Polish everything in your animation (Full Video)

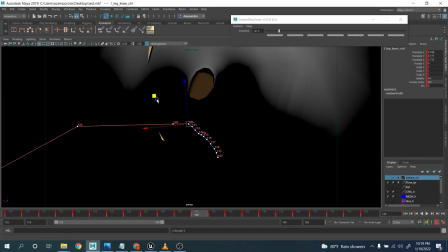[20:49]
And then you can polish it a bit more, right? I don't think it needs to be super perfect to the millimeter, but something like that should be good to go.
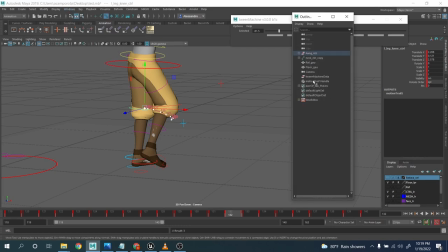[21:02]
All right?
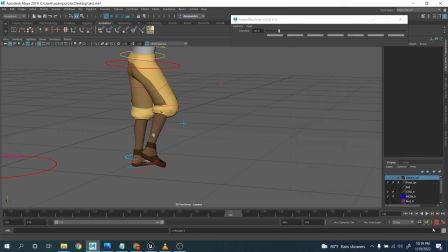Okay, and then it's done, all right? At least the lower part, obviously, until now we were talking about only the lower part and stuff like that, and it's kinda working, all right?
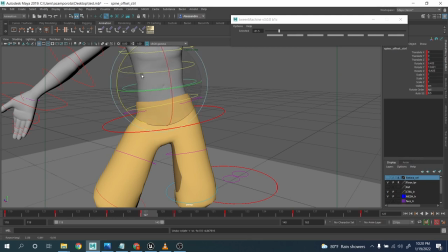[21:24]
Other things we want to do is the spine. Sorry, for the spine, we have this controller and this one, these two.
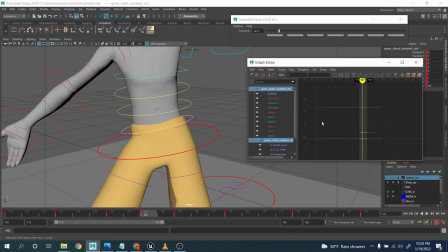[21:30]
First of all, I'm going to take a look if there is anything going on here on this controller that we mostly use for the squash and stretch.
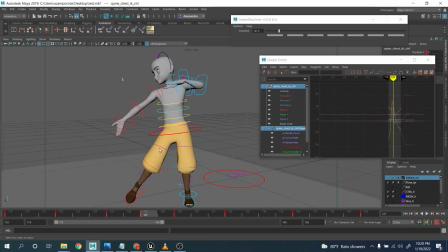[21:37]
Not too much. So I'm going to work mostly with this one now. And again, I know I want to work on the Z because I feel like this is the biggest rotation for this gesture, the side-to-side rotation.
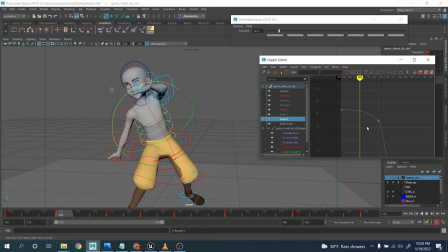[21:53]
And so, again, you see, guys, I want to go and clean up those things here, right? I want to really drag it behind, right? And here a bit more.
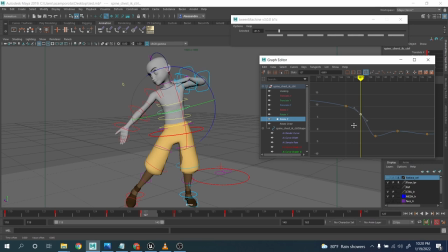[22:06]
And again, here I need to drag it behind. Keep doing it. And having some kind of a overshoot over here, right?
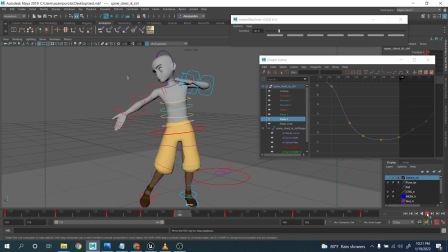[22:22]
Make sure it looks nice. Again, now the other one is the rotation.
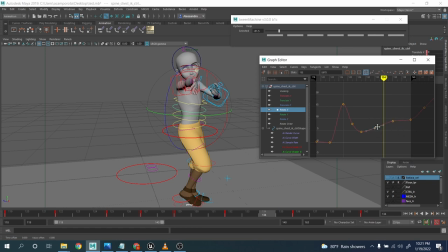[22:27]
It feels like, again, yes, it feels like it's always floaty. Mostly, I feel like because of this reason over here. Because of this line here at the end, right?
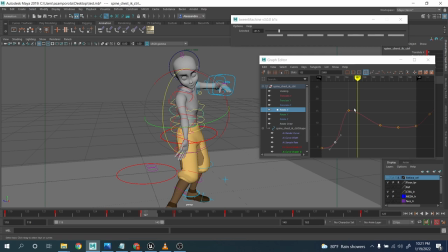[22:41]
Okay, so yes, I want to push it a little bit more behind here. Sorry, yeah, here. And then here. Oops, sorry. Here, pushing it forward, all right?
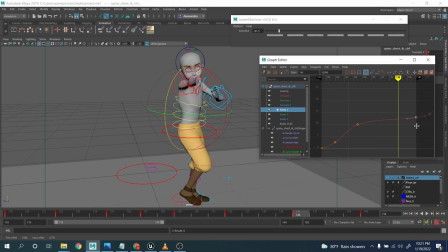All right, and then same things here. Here, a little bit more behind.
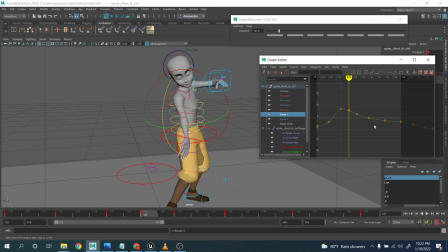[23:14]
Again, and we do this one. And make sure there is a nice easy in, easy out here. Right, something like that.
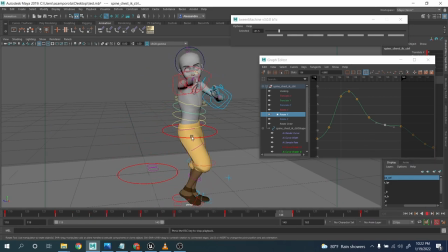[23:31]
As you can see, for the spine, for this specific movement, there is really not much.
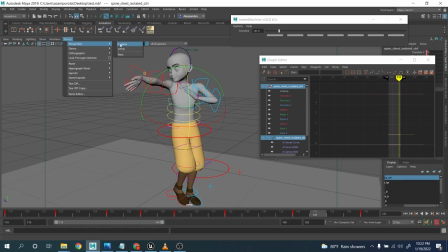[23:36]
But there is one other thing I want to do to make the spine always a little bit more organic. All right.
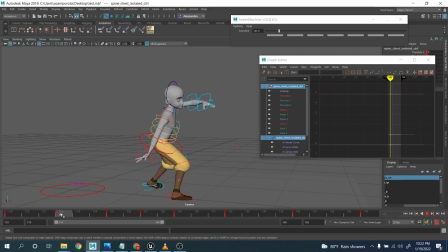[23:42]
So see, in this section here, I'm okay to compress it a little bit here. I want to go down. All right, I want to go down over here. And it's not this one, it's the X. Here you go.
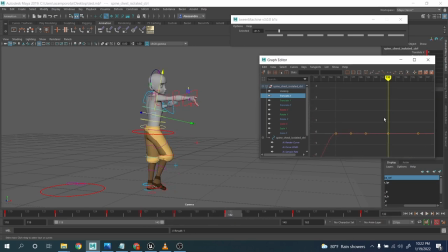[24:00]
And when it's going up, I want to stretch it, right? And so again, I'm gonna stay down a little bit more. And here I'm gonna overshoot.
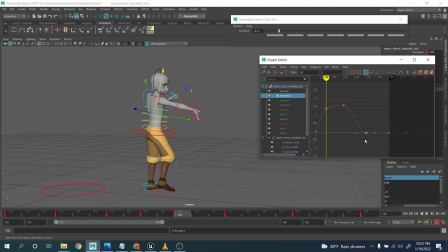[24:13]
This one you can even remove it, right? And then here a bit of bouncing back. Obviously we need to see how much, okay? You need to kind of feel in those things, right? To see now it's feeling a little bit more organic, right?
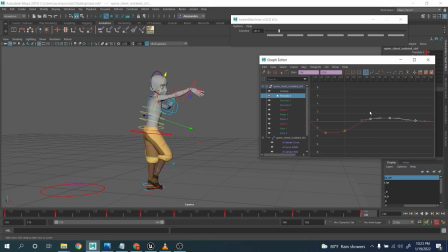[24:32]
Because that's the thing. Like in general, when you have simple character like these guys, a little advice: your spine tend to feel always, even if you do a nice overlapping and everything, you tend to feel always kind of stiff, right? But if you do a bit of squash and stretch, if you're in the right space, it really helps you to make it more organic, all right?
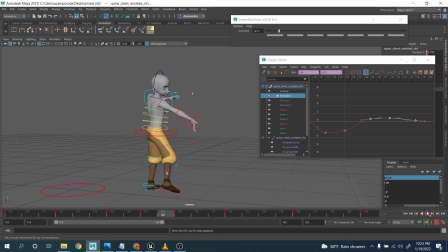[24:55]
So let's assume we are done with the spine as well.